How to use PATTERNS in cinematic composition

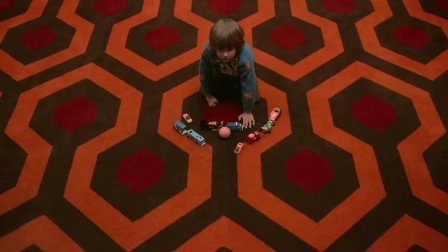Look at those shots. Can you tell me what's common between them?
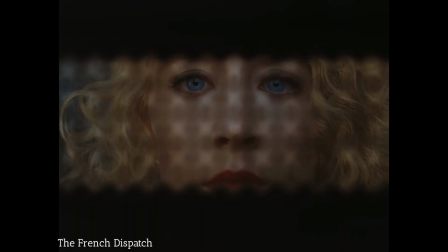Patterns. I'll recreate this shot from the French Dispatch movie at my home to understand how patterns work in the cinematic composition.
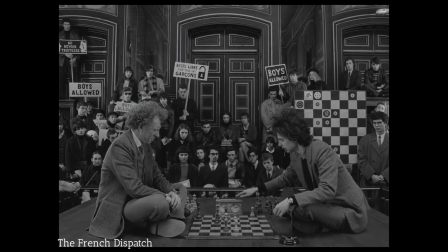Movie looks unbelievably amazing. Composition of every shot is so well done.
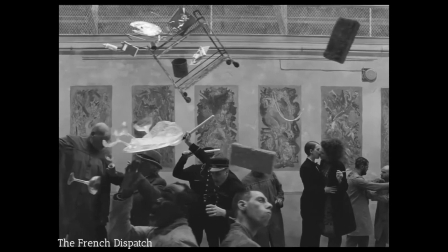I want to recreate them all. But at this point of my learning, I can't recreate this shot. So I'm choosing a simpler one. However, it's not as simple as it looks.
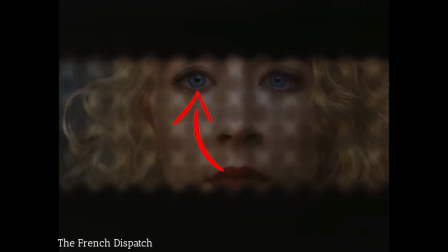It uses color to direct our focus to the eyes, texture of the hair, symmetry, and foreground.
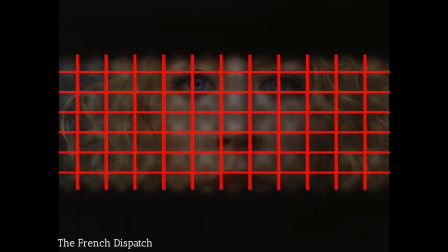But we will focus on a pattern. Patterns are all around us. We can find it at home, office, everywhere.
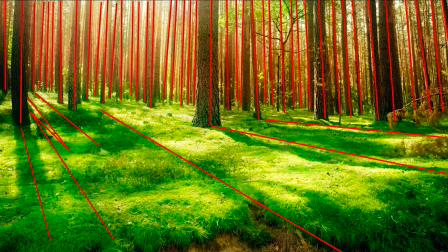But it's all begun with nature. If we see repetition, it's easier for our brain to recognize the object.
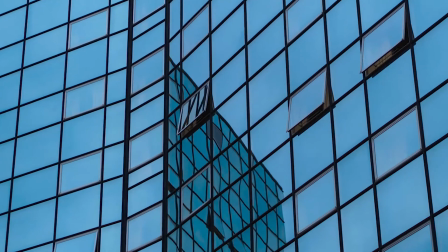In composition, patterns work really well, especially if you break it.
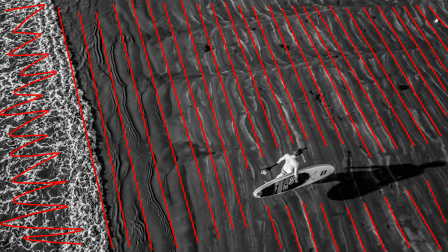It will make your main subject pop in the frame.
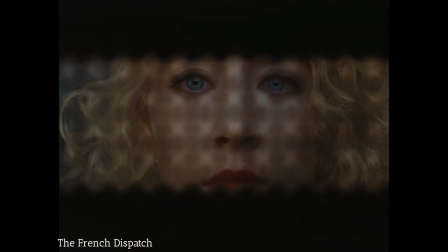This shot is using the same technique, but instead of patterned background, it uses patterned foreground. My plan is not smart.
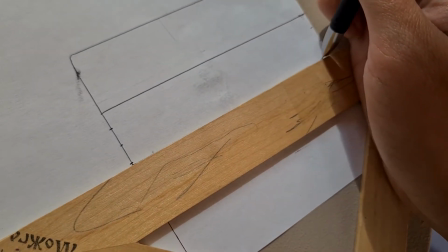I want to use this piece of paper to create foreground and fix it to the lens somehow.
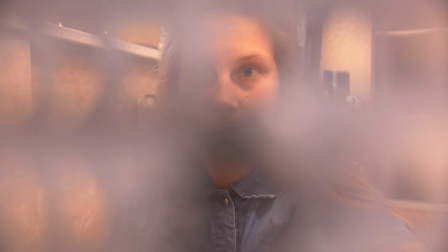First try, as always, impressively awful.
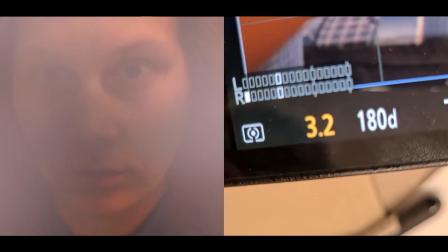To fix this, I'm trying different focus distances and different exposure settings, but nothing works.
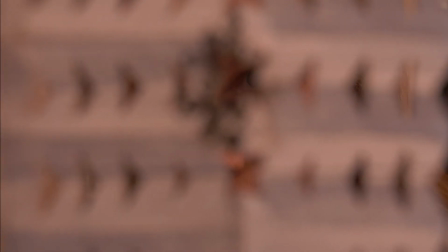The holes are too large. Okay, let's try other things.
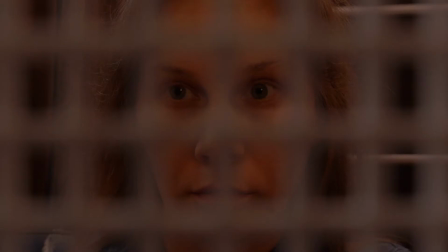Foreground should be underexposed, so I'm setting the aperture to maximum value.
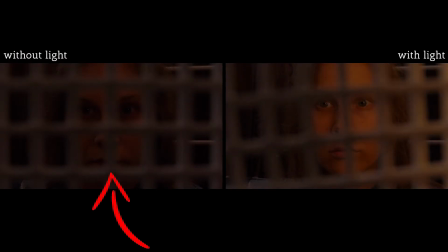To fix underexposure of my face, I'm using an external light source
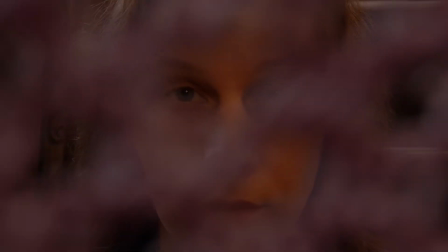and trying different patterns which look cool but not close enough. It looks so ridiculous. You know what? This wig has a really cool pattern.
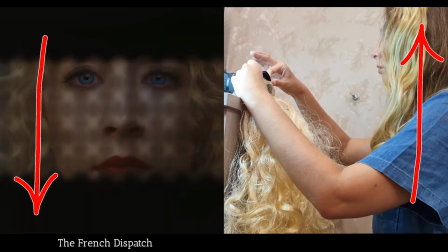I'm moving backwards to start with good position, where my eyes will be visible.
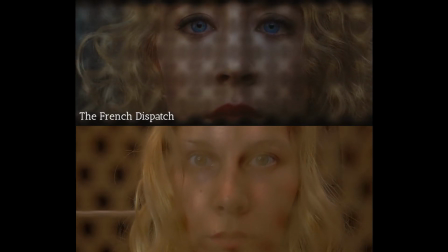Shot is reversed and flipped. Craziest recreation yet.
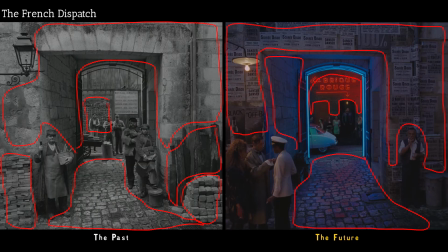The pattern could be shown as texture, and texture can make the entire composition.
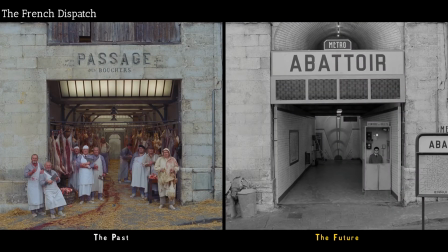Without it, the image will become just a lighted colored shapes.
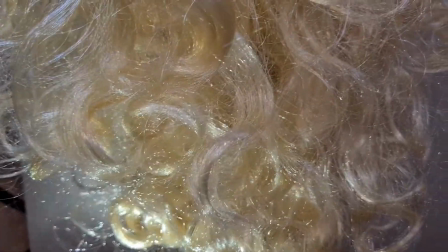When you're working with pattern or texture, make sure the direction of the light is complementary,
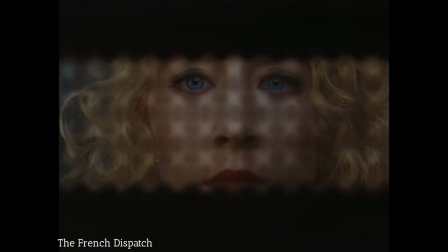because pattern and texture are created by contrast, which I don't have in this image.
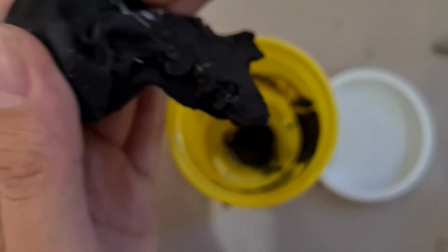I need something dark. I decided to use black Play-Doh and create foreground with it. I look like a clown, and it's very hard. Things you do for cinema.
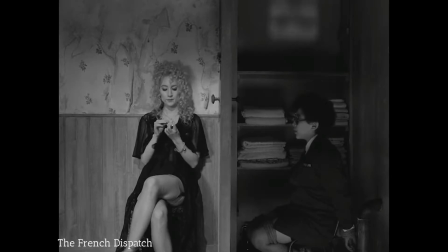I really hope it was worth it. Let's take a look.
You're not a criminal. You're just a mixed-up showgirl. Ha. Hi yourself. Shut up. What color eyes do you have? Blue?
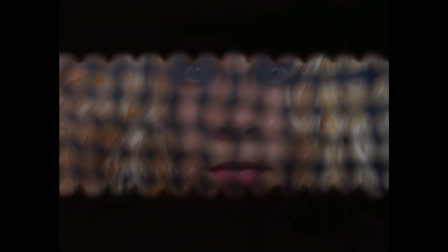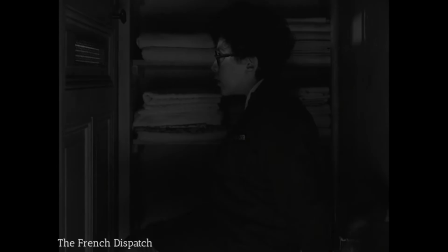Hello?
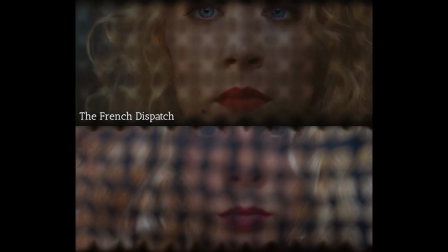I'll use the knowledge of patterns to recreate movie scene from Fargo. The video about it will be located here. If it's not ready yet, please check my other videos. Take care!